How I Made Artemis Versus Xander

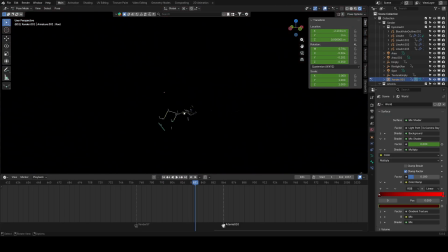Other last thing, I think, when it comes to, you know, kind of the how I made this, is gonna be,
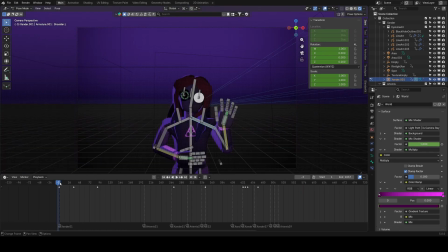if you look at Zan, especially here in the beginning, is you'll notice the kind of stepped nature of their movement, where it's like, here, look, 34, 35 doesn't move, 36 moves, 37 doesn't move, 38 moves.
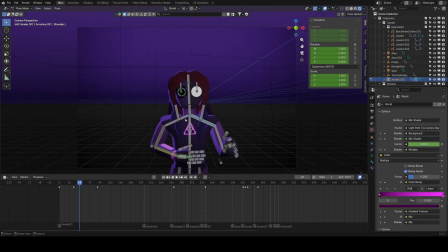So animated on 2s, and that's just done by a simple, if we go into the graph editor, that is just done with a very simple stepped curve.
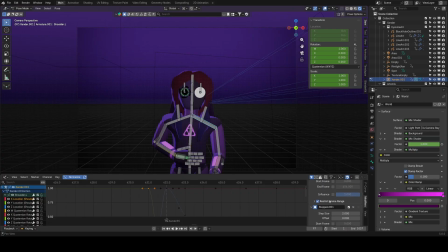There is a little bit, I did, you know, end it at 404,
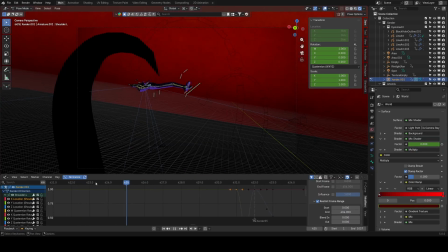because that is roughly when, for certain things, you know, didn't have to be done for everything, but especially for the root, that was very important to end kind of early, because
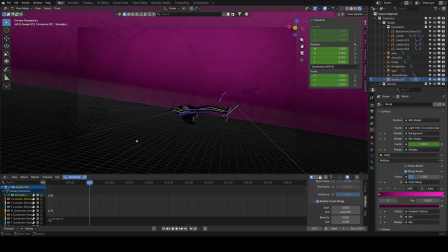when Zan's flying through the air like this, you really don't want it to be stepped, you want it to be smooth.
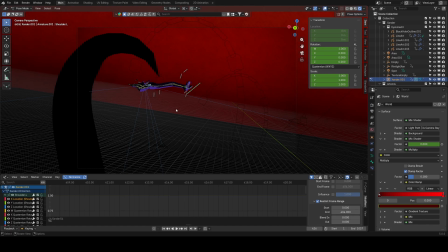Just that way it kind of gives the best viewing experience. I did see it with steps, wasn't a fan, so that's kind of why I went about it that way.
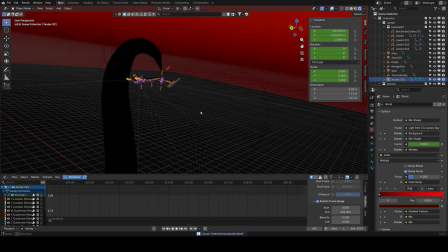Other than that, I don't think there's much more to it.
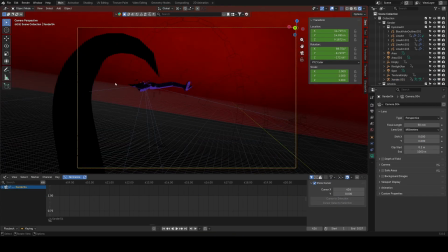Camera angles, slight rotation because it, you know, made it look cooler.
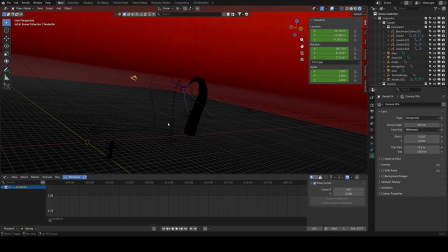IMO.
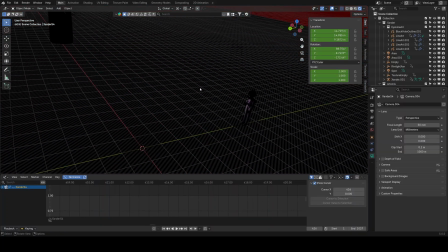And yeah, I think, you know, it's not a particularly complex scene or anything.
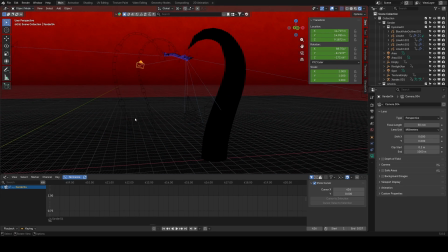It just kind of took a while, you know, setting up the materials and whatnot. But I genuinely believe, as like I'd say this is my 5th animation project, 3rd if we're counting just 3D animated, 5th, you know, good animation project, 3rd if we're counting 3D animated,
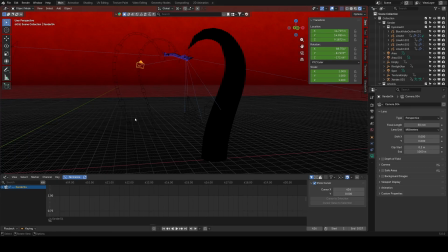and I'm extraordinarily happy with this, and I cannot wait to take kind of the lessons I've learned here, you know, with the grease pencil, with the materials, into my further projects, especially in animation as well.
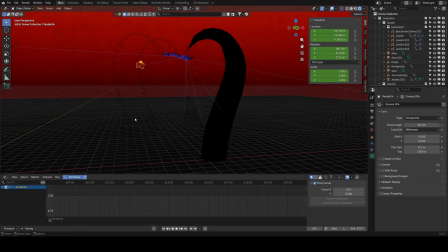My animation has improved, I would say. All that being said, thank you very much for watching. Long, rambly, but, you know, how-to video. Or not how-to, more of, you know, how to die. But gives you some places to kind of start with if you're interested.
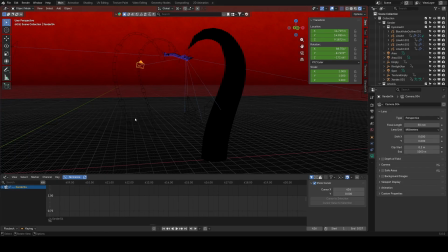So, thank you very much for watching. I hope you have an amazing rest of your week, and I will see you next Friday. Not Wednesday, because next Friday is when The Amazing Digital Circus comes out.
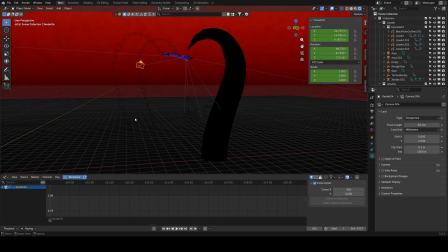I saw it in theaters, and I have a video to make on it, based off something relevant to the future of this channel. So, yeah, very happy with how it ended, but I am happy, is what I said.
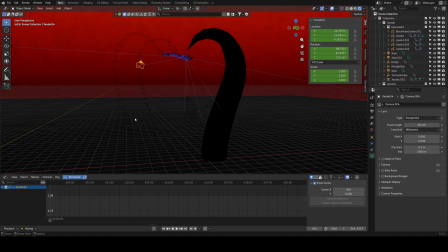But yeah, alright, thank you again for watching. Have an amazing week. I'll see you next Friday.